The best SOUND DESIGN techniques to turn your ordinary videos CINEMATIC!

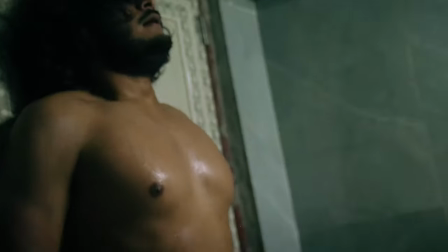So, sound is literally 50% of what you see,
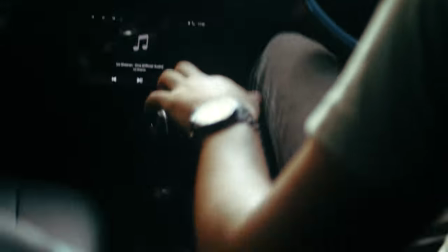no matter how good your visuals are. Without proper sound design, it's incomplete. But now, how do you sound design your videos to make it much more cinematic? Well, there are three components.
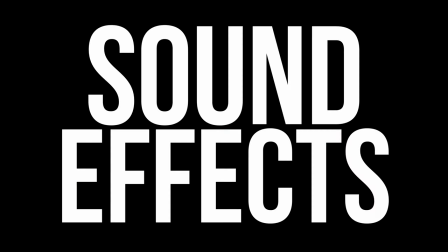Music, sound effects, and dialogue.
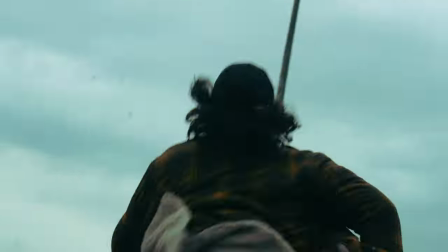Okay, so let's take this scene for an example. With no sound, you can barely tell what's happening, right?
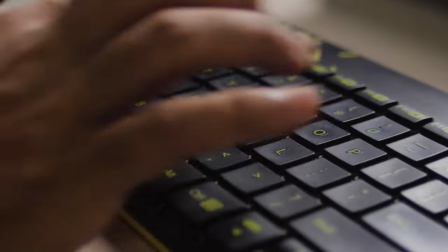So let's add some music. For royalty-free music, YouTube Audio Library is the best option.
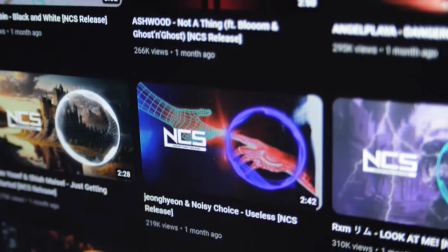But if you want even more options, you should definitely look into No Copyright Sounds channel.
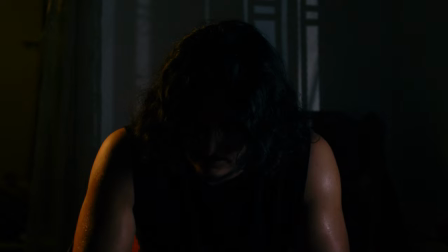So if you look at this sequence, it can either be a dark intense drama or a rap music video.
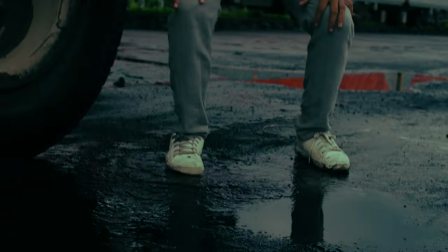You see with the simple change in the type of the music, you can completely change the feel and tone of the videos. But let's stick to the dark tone for now and add the sound effects. First let's add the most obvious sounds that I'm missing from the video with an audio recorder.
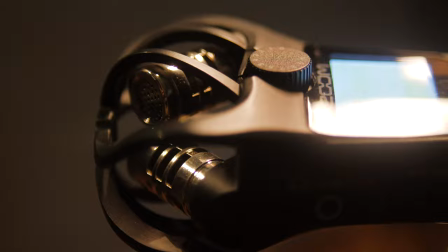In this case, the Zoom H1N which is the best budget audio recorder you can get.
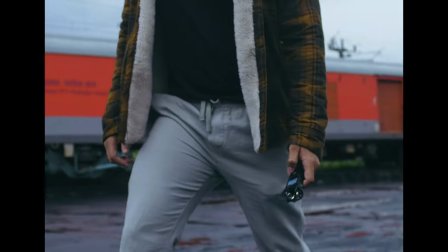the footsteps,
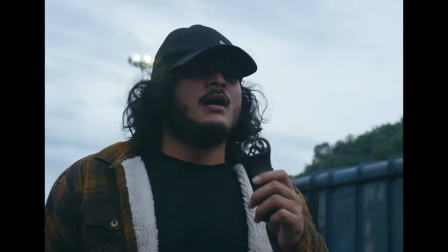then some heavy breathing, and then the ambience aka room tone. But let's say you don't have any field audio recorded during the shoot. Well then you have to foley.
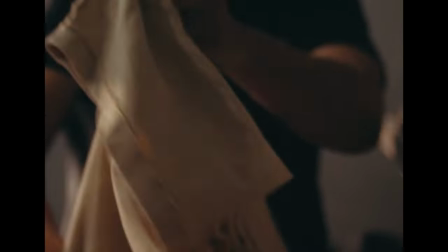Basically, look at the videos and try to replicate the sounds and record them as closely as possible. Okay, so I have made a special pack for all the sounds that I have used in this video and much more. The link is in the description and don't worry it's free.
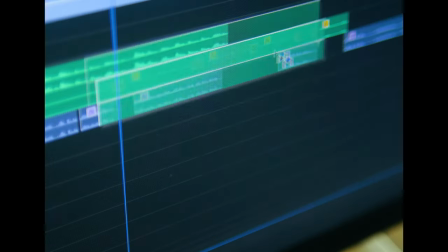Now to spice things up, let's put some drones and ambience and making them gradually fade in for that intense build up
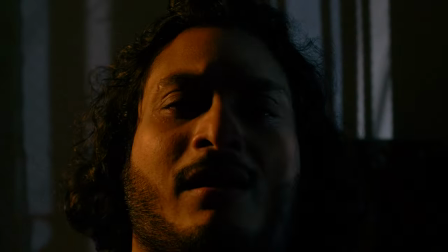and the rise of the piano. Sounds good so far? It's finally time for the dialogues.
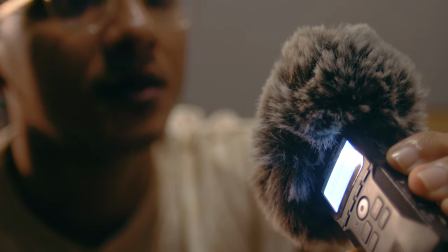For dialogues, you can either record it during the shoot or you can record it afterwards by either using the recorder directly
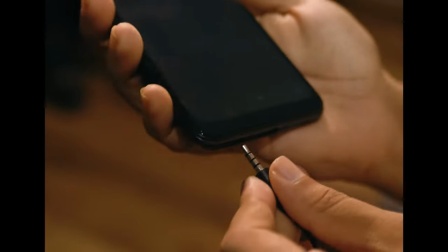or by using a lav mic through the recorder or even your phone and by putting a multi-band compressor set to broadcast,
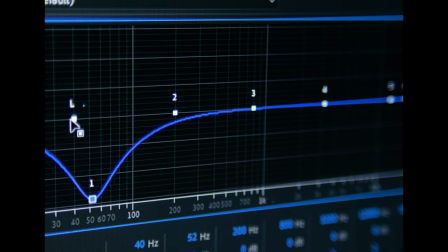a slight parametric EQ adjustment for a cleaner sound,
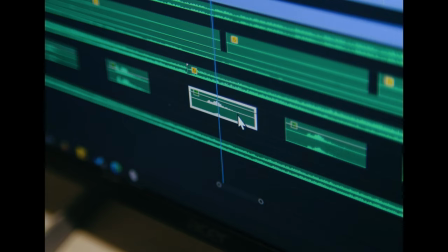a simple noise reduction paired with a delay, you can really take your videos to the next level.
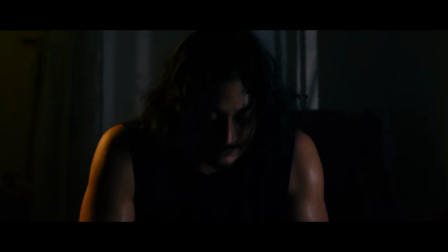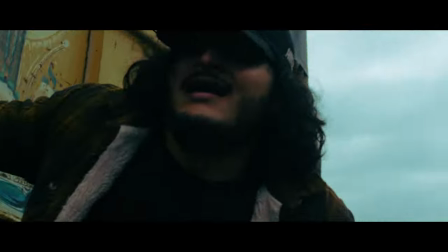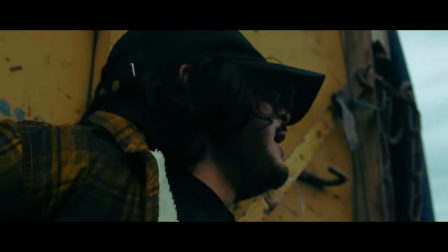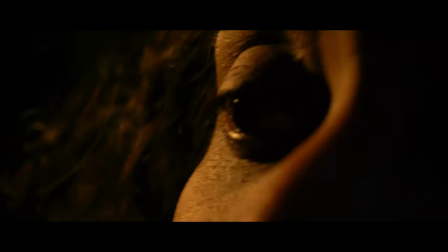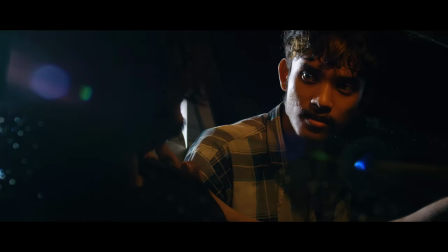You okay? Let's go!